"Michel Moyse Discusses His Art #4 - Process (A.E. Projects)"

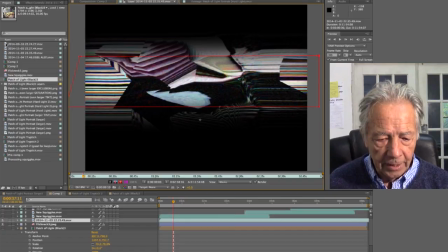15:22 This is 2 of 14, 11, 3, 22,
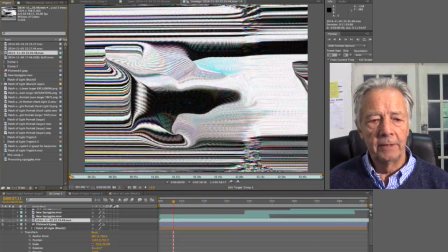15:28 3 22 35 so it's effectively this one but you see when I brought it into the composition
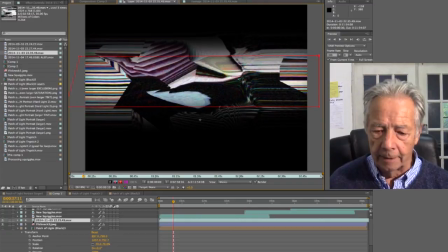15:35 I'll go back to it and click on it by the way when you click on that layer in a composition it'll go to the it'll go to the layer itself you can see that I've affected that in in a way I created a mask
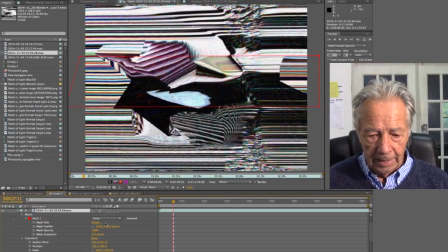15:50 if I deselect it you'll that you can see the whole thing so i just
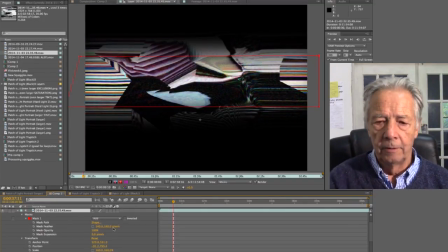15:57 wanted that small segment or that thin narrow segment of the image as opposed to the opposite also i wanted to feather what's
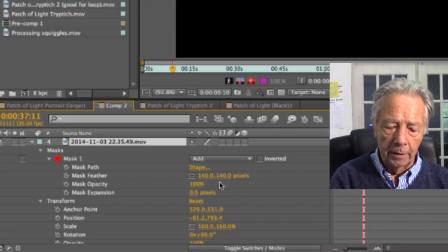16:11 called feathering so that the borders are indeterminate on
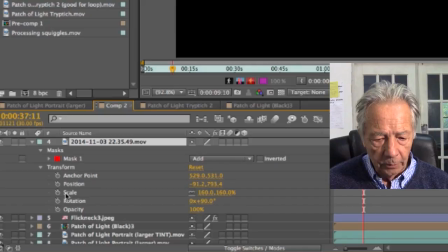16:18 the mask and I rotated it let me see I can find it yeah I rotated at 90 degrees
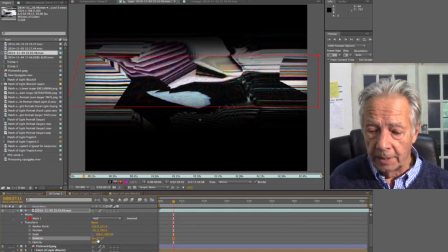16:25 what I find you know it's interesting the notion of duplication or replication
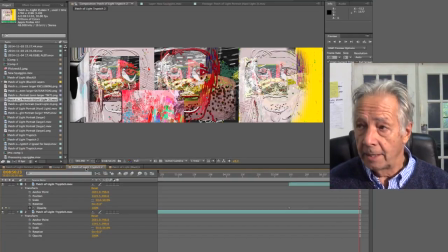16:32 obviously in what we look at as a rule most of the time we don't repeat cookie cutter stuff you know you may look at a
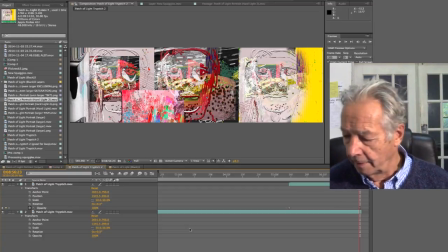16:48 development with cookie cutter houses built on it and so there is some duplication going on but but in nature most
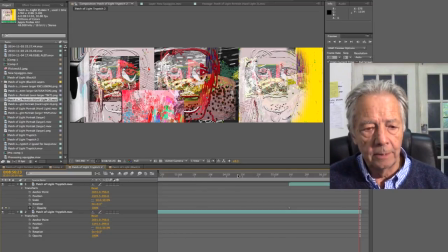17:03 of the time nothing is ever repeated exactly the way it is, temporarily or spatially. So what happens, I think, when you duplicate or replicate, or you make diptychs or triptychs,
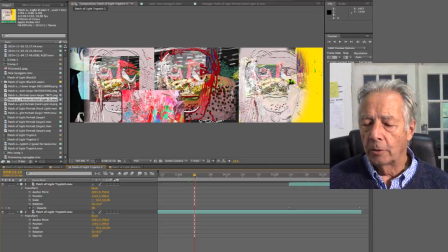17:18 you effectively suggest to the viewer that you're not copying reality, you're changing, modifying it, or creating a new animal. and it abstracts it from
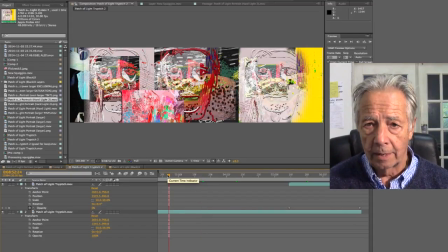17:32 a quotidian reality from our normal usual customary reality and to the extent that it does that I think it's interesting because it adds fresh perspective on what we look at and and on our reaction
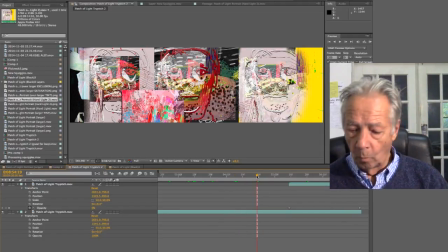17:48 and to what we see um one of the things if i can find it here
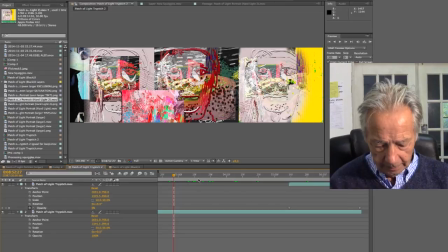17:59 is uh and i don't have but one of the things that i wanted to just touch on very briefly is that because of the computer's ability of course when you work at digital media
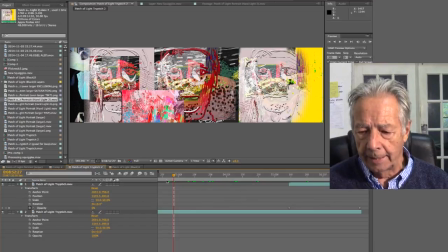18:16 how do you consider the notion of originality does originality mean anything anymore if you
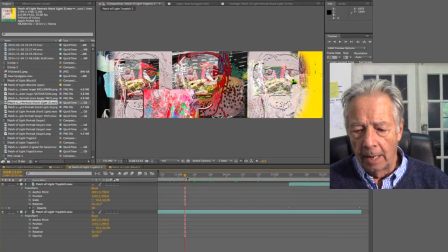18:23 can take an image and duplicate it and duplicate it and duplicate it ad infinitum now maybe you in point of fact you can't do it ad infinitum but essentially many many times over which one is the original one so the notion of originality uniqueness in in a sense of originality
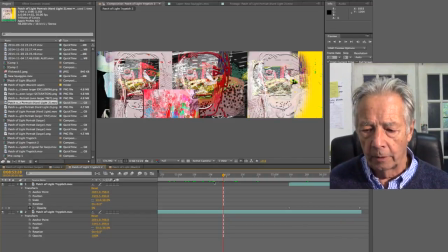18:42 seems to disappear in a digital world unless you claim that the first one you make is in fact the original and all the others that look exactly the same are not originals but I would argue
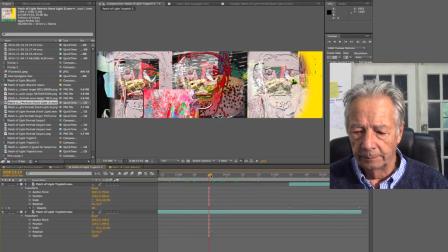18:58 that that's that's a little bit verse perverse because you may want to hold on to the idea of originality but
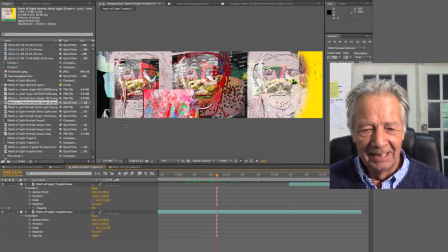19:14 that but that's not what it means okay so anyway as I mentioned I ended up discarding this and